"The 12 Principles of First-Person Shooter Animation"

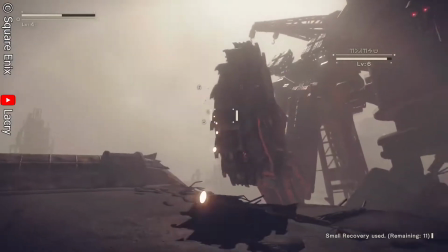0:14 Good morning, class. Have you ever read that a game had good animation or felt satisfying and wondered what exactly that means?
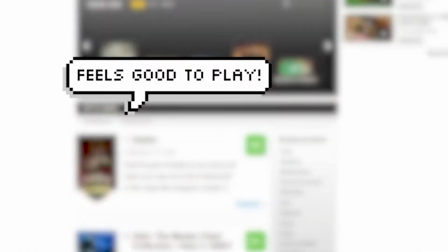0:22 Maybe you've read conflicting reviews, one saying that a game felt good to play, while the other said it feels, floaty.
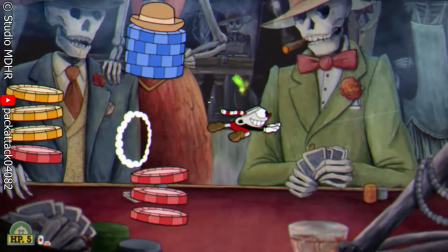0:30 These vague conversations are an awkward attempt to discuss animation quality without any animation literacy to facilitate that.
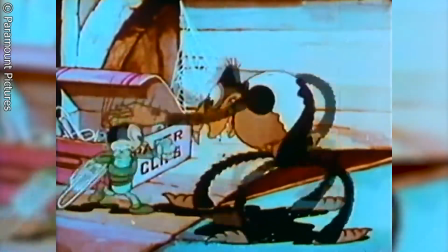0:37 So, today, I would like to help get you guys educated real good on animation terminology and how it can apply to video games,
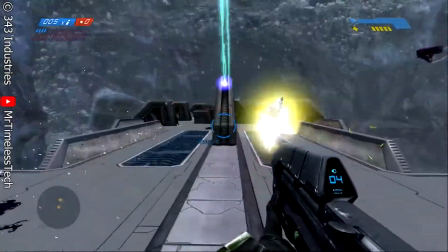0:45 particularly first-person shooter games. First, we'll start you off with the basics of animation to set the scene.
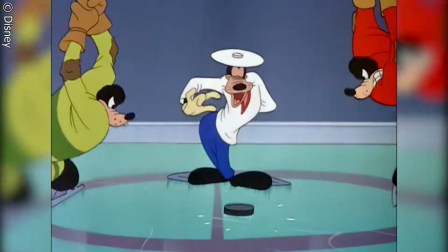0:51 The most widely taught fundamentals are called the 12 Basic Principles of Animation,
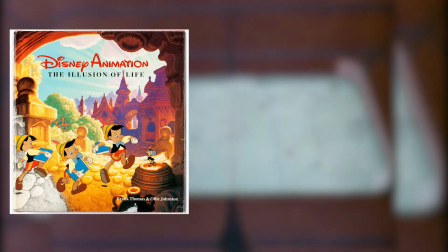0:56 from the book The Illusion of Life by Disney animators Ollie Johnston and Frank Thomas.
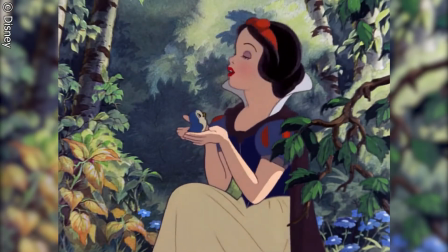1:02 They outline Disney's approach to 2D animation starting in the 1930s, which would later become the norm and even define how 3D animation programs work to this day.
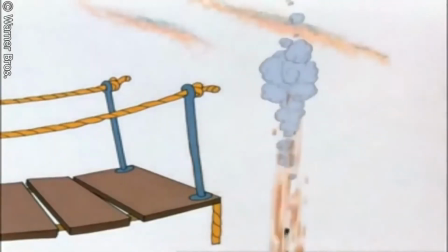1:11 What they're really describing is the laws of physics from a purely visual stance, with a touch of psychology mixed in for effect.
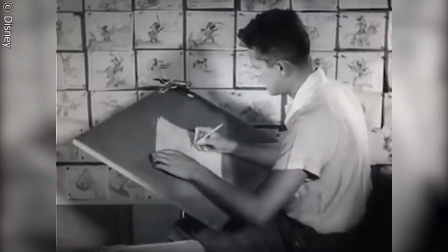1:18 And like any rules, they're made to be broken once the artist has shown an awareness of them and knows what they're doing.
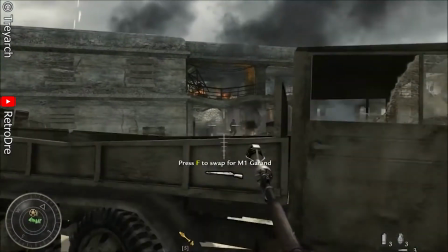1:24 Also, not all of these apply directly to the first-person perspective or interactive media,
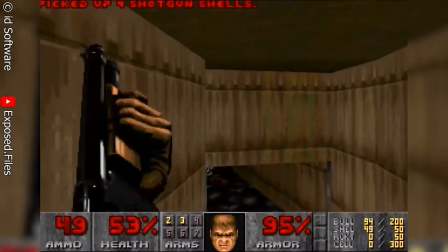1:30 but I'll be mentioning those real quick just because they're super cool to think about.
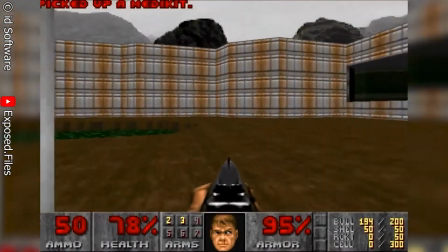1:34 Now, the first rule, and one of the least relevant to most shooters, is squash and stretch.
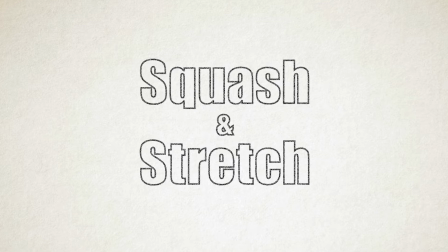1:39 This is the way an object deforms in motion or during impact.
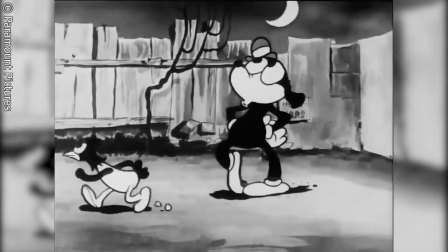1:43 If you look at any old-timey cartoon walk cycle, a character's feet and often their entire body squishes on each step and stretches in between.
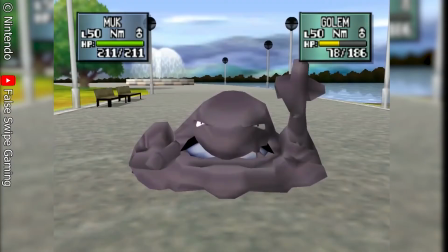1:52 This happens a bit in video games with a cartoony style or on soft objects in motion, but not so much on guns.
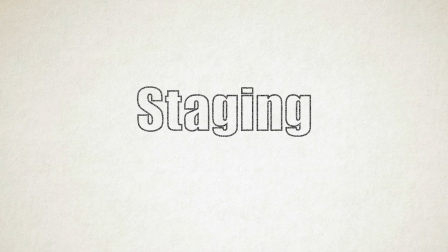1:58 Now, the second rule is staging, which is basically frame composition just like in photography or cinematography.
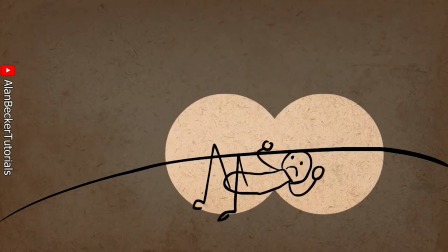2:05 In the case of animation, you want the arrangement of the frame to bring the audience's attention to the most important action on screen.
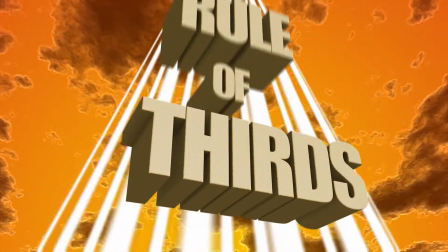2:12 Let's take a look at the most basic frame composition, the rule of thirds, where we divide the screen into a 3x3 grid.
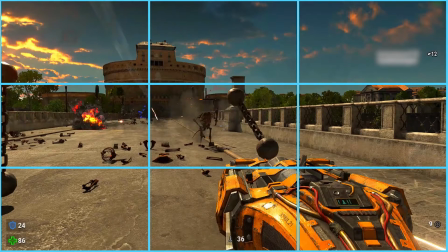2:19 Now, put just about any FPS interface in that. You'll notice that the player's weapon tends to take up one or two of the lower boxes.
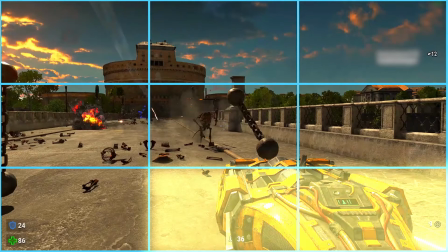2:27 It's a significant part of the screen. You're always aware of it, but it's actually not the focus of your vision.
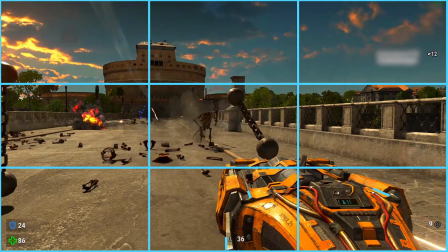2:33 Most guns are proportioned in such a way that they feature distinct lines that direct your eyes toward the point where they converge, the target reticle. This is the center block of the frame where your enemy goes. Most games are very careful to keep this block clear,
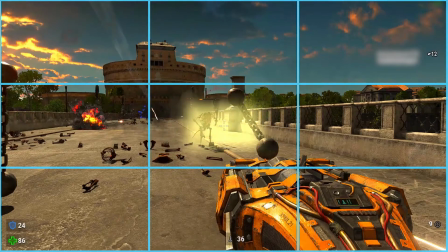2:46 so you can properly view who or what you're shooting and the meticulously crafted things that happen when you do pull that trigger.
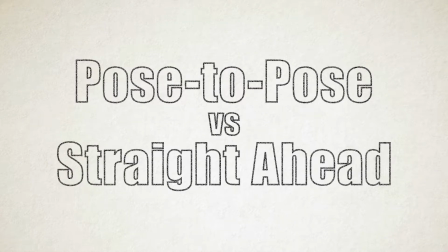2:53 Moving things right along into Rule 3, we have pose-to-pose versus straight-ahead animation.
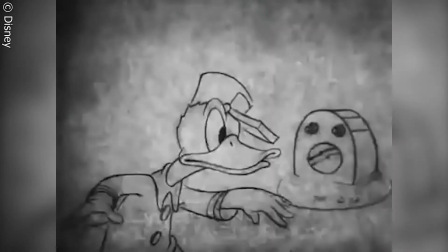3:00 When these rules were first established, pose-to-pose animation was what set Disney apart from their contemporaries.
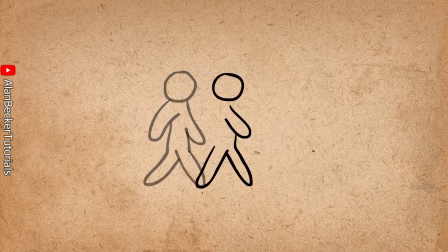3:06 Old Walter D liked to first draw the most important poses of a scene, lay them out in the order and timing they belong in, and then go back and draw the transitional bits in between them.
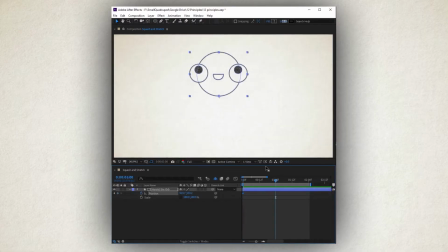3:15 Nowadays, this is called keyframing, and it's how most animation software works. The animator positions the important moments, and the software takes care of everything in between. Though don't get us wrong, if left to its own devices,
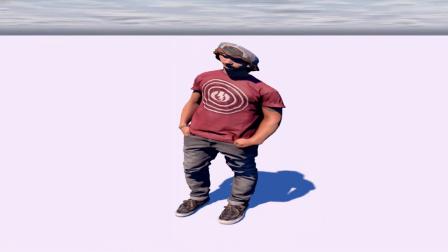3:27 the software will always screw this up and create nightmare fuel, until the brave animator goes in to finagle it.
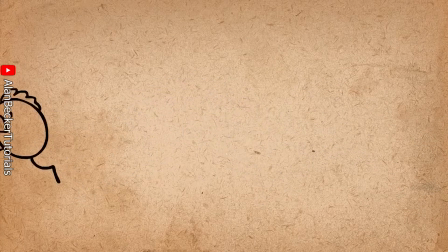3:33 The opposing school to pose-to-pose animation is straight-ahead animation,
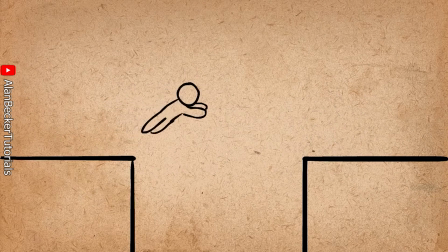3:38 where you start with a pose and then just keep going, one frame at a time.
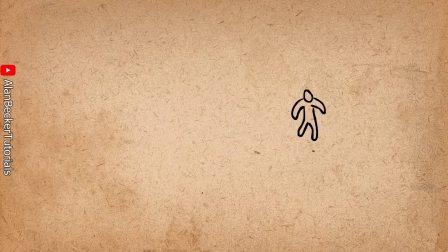3:43 This has the advantage of sometimes more realistic, organic motion,
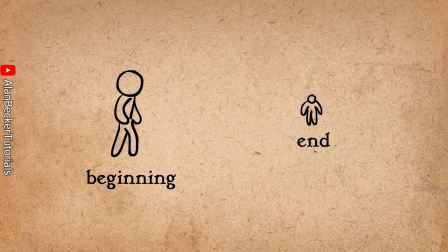3:47 at the risk of some inconsistent proportions and fewer clear, impactful poses.
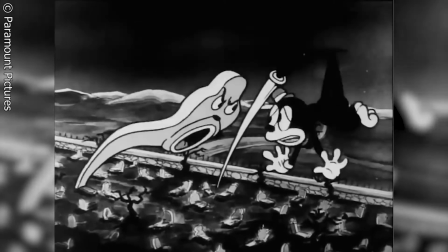3:52 Straight ahead was the preferred style of the quote-unquote Wild West, though ironically located on East Coast animators of the early days,
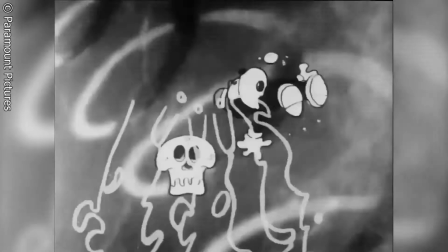4:00 and resulted in some truly impressive and mind-bending stuff, but it wasn't always cost-efficient.
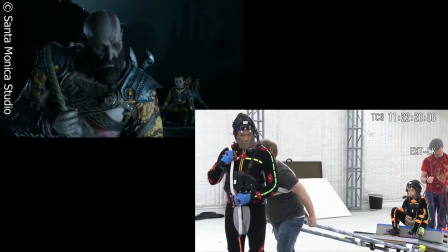4:06 The closest analog to this in 3D animation might be motion capture.
You do not know everything, boy.
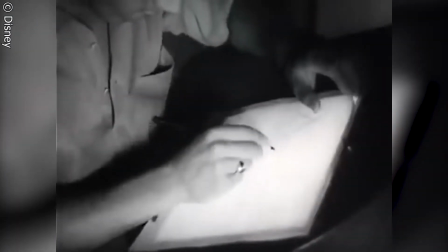4:11 If these were writing styles, Disney likes to write an outline first, as opposed to writing out a stream of consciousness.
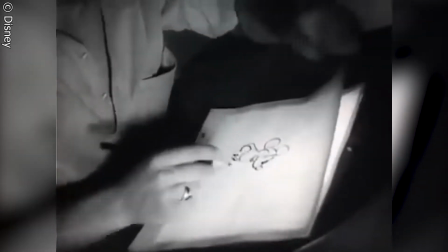4:18 In reality, the world is better off with both coexisting in harmony.